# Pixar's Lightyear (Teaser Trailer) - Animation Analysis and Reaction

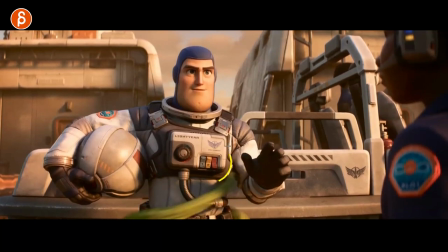[21:29]
stickers it's great there's also in in terms of kind of prop animation right as this goes around it's going to bump into this and this is looser this is not part of the same suit as in like one thing it's clipped on it's a separate piece so it's going to move that separately
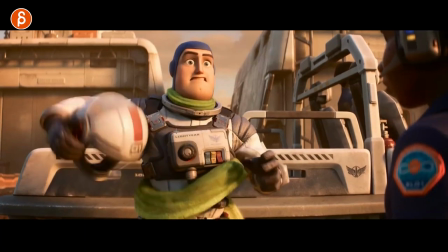[21:46]
until it starts squeezing even more which then starts to push up the chest and this is pushing down that it's great
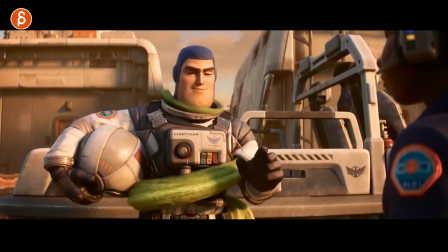[21:57]
although tentacles tails that i would not have loved to animate dare i say
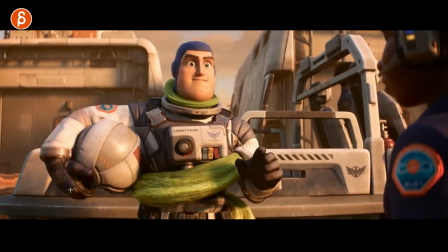[22:02]
i'm just gonna say it this is also cool as that hand goes out and the grip is
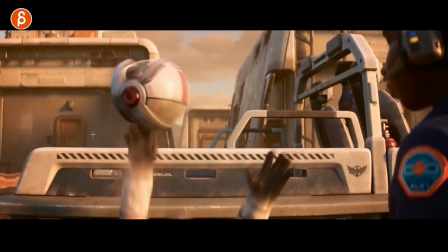[22:06]
here it's going to initiate a rotation this way and you can see that's what the helmet does
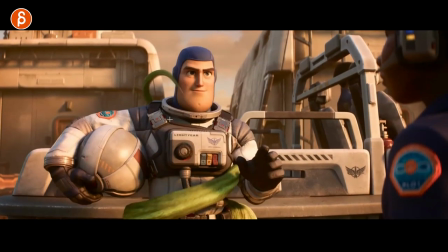[22:13]
even even this here's well animated right in terms of the squeeze and you got a slight reaction realizing wait sums off you can even see a bit of a
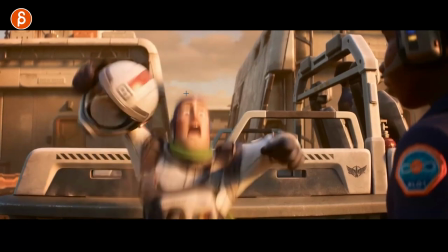[22:20]
change in eye direction you get all that squeeze and the whitening and then you got your stretch pull down and then you got an
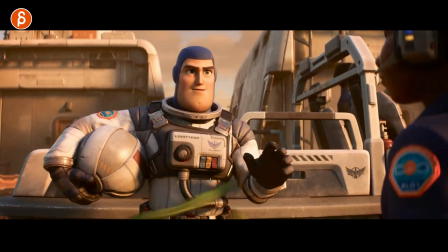[22:28]
extra little pop uh prop animation again students don't do something long and then you can have even like a little
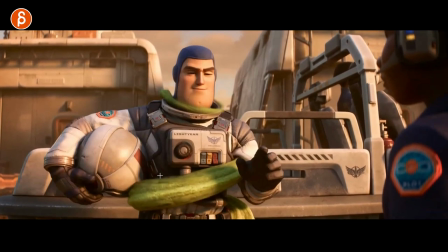[22:33]
side character with the shoulder a little slight reaction there it's great it's great stuff
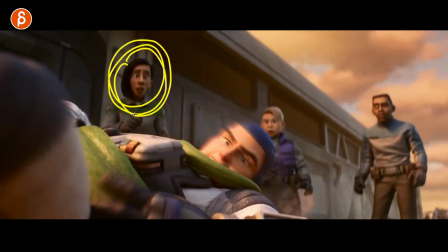[22:39]
boom and she reminds me of someone who does she remind me of holy moly i don't want to linger on this here but
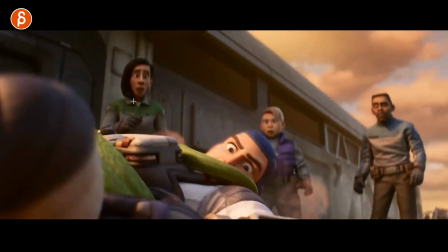[22:47]
this looks like a character from another pixar movie what is this i don't know i'll google it or maybe blend it in but this would be your weight assignment right
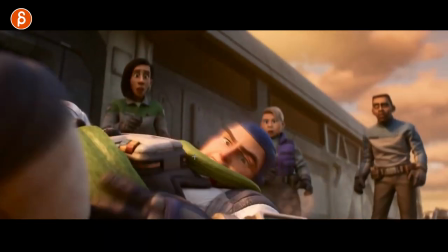[22:55]
again it doesn't have to be character holding a box and lifting it weight can also be shown through impact boom you can see how as this
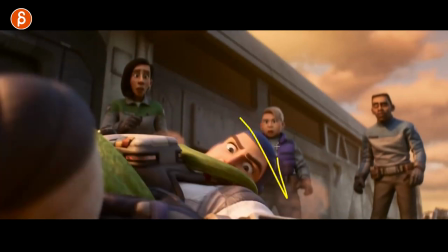[23:03]
stops and collapses well the head has to continue but it's not going to be all floppy because you can see the tension in here like what is
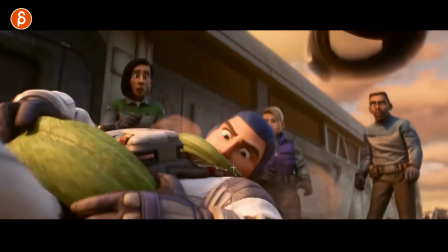[23:10]
going on and getting rid of this so the tension through the body is going to prevent the head from being all super floppy
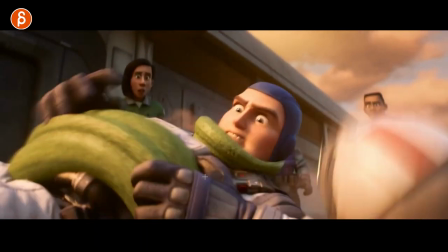[23:18]
it's faster look at this still enough detail of bam contact and
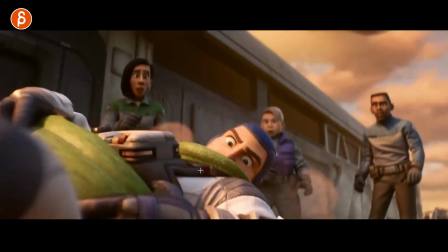[23:23]
then because you kind of counter that move there's less motion blur so we can focus on really non-blurry
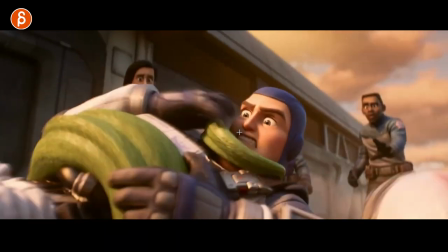[23:28]
eyes and then just enough moment of oh here's enough time for that moment
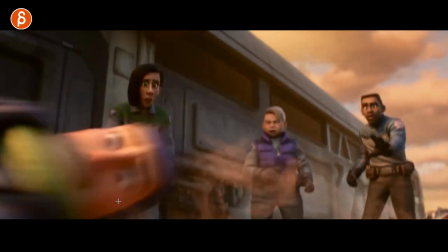[23:33]
to read i got to do this and then it pulls away you can see how the eyebrows change
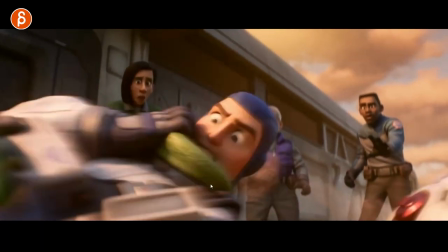[23:37]
just quickly to whoa and again watch this in real time short
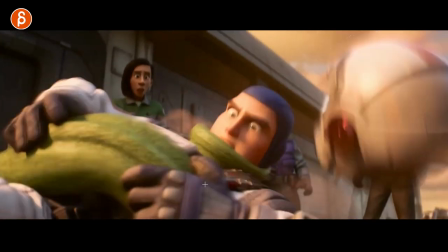[23:42]
but awesome it's really great yeah
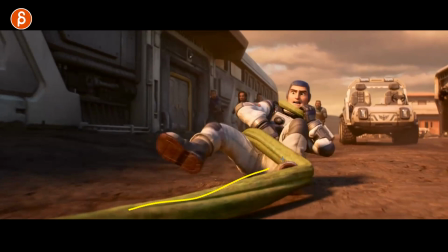[23:48]
would not have liked that i love the sort of the foot is in here pushing this out a little bit you
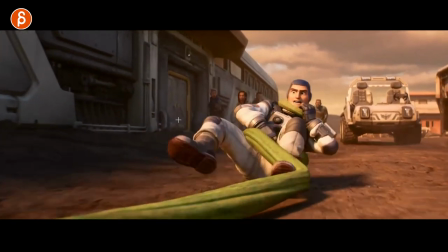[23:54]
see more costumes is great but it's also great
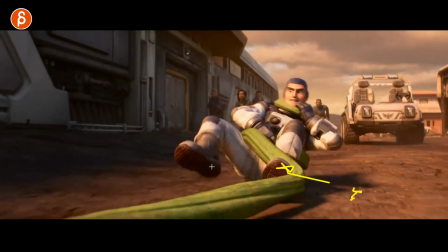[23:58]
for me a texture animation where this is more hard surface right so you can see all the bumpiness in here in the root
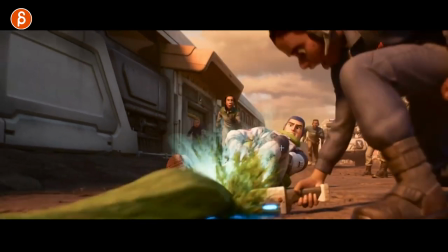[24:07]
slight little shakiness as it goes forward again it's just you have to think in terms of what is the property of the suit
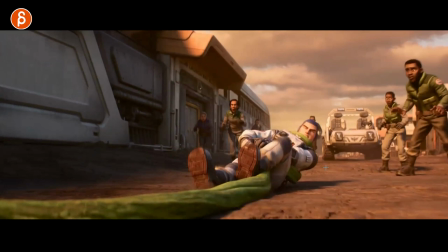[24:12]
and what is the ground made of and then as you pull it's not just key key and that's it you got to think in terms of how it's how is
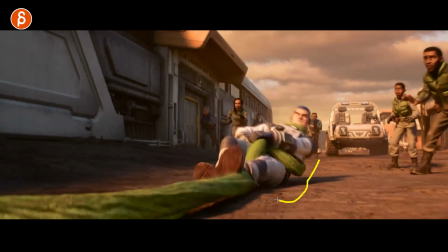[24:19]
this going to rattle imagine this could be on snow where it might go into a little hole and bump out would it be on ice and just slippery
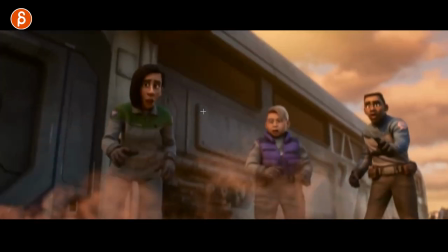[24:26]
through mud like all that stuff you got to think about but also really great in terms of mechanics showing the struggle and all of this
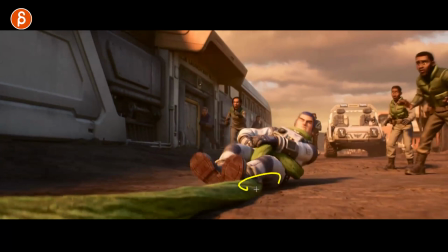[24:33]
here holding on to that and then pulling back and almost kind of like i don't know it's like a jujitsu move or something I have no idea but it's great
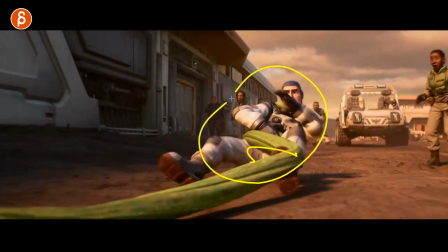[24:40]
it's really really cool in terms of a variation of body mechanics with weight so this is why I love doing this gives me
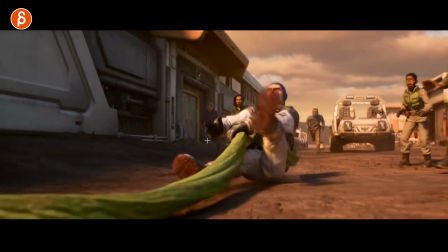[24:48]
ideas gives me ideas to tell other students so listen your next shot you do whatever you want but consider something like this this would be great to
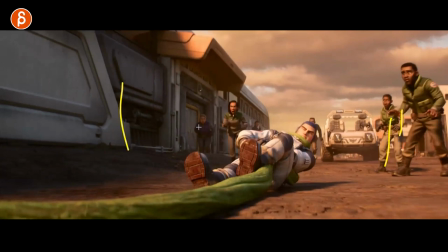[24:55]
animate and even if you have other characters you can put them in in terms of context right they're still mostly loaded here and this is empty so there's more room to go this way and you can just focus on a pose gives you context everybody's kind of freaked out but you can work on your posing
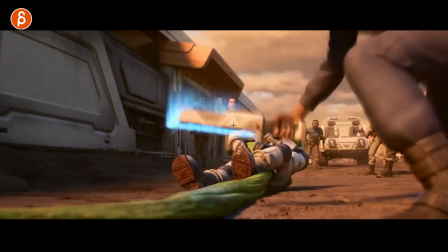[25:10]
it's good stuff students take note that's all you need to do oh what do we have here is that the the black sword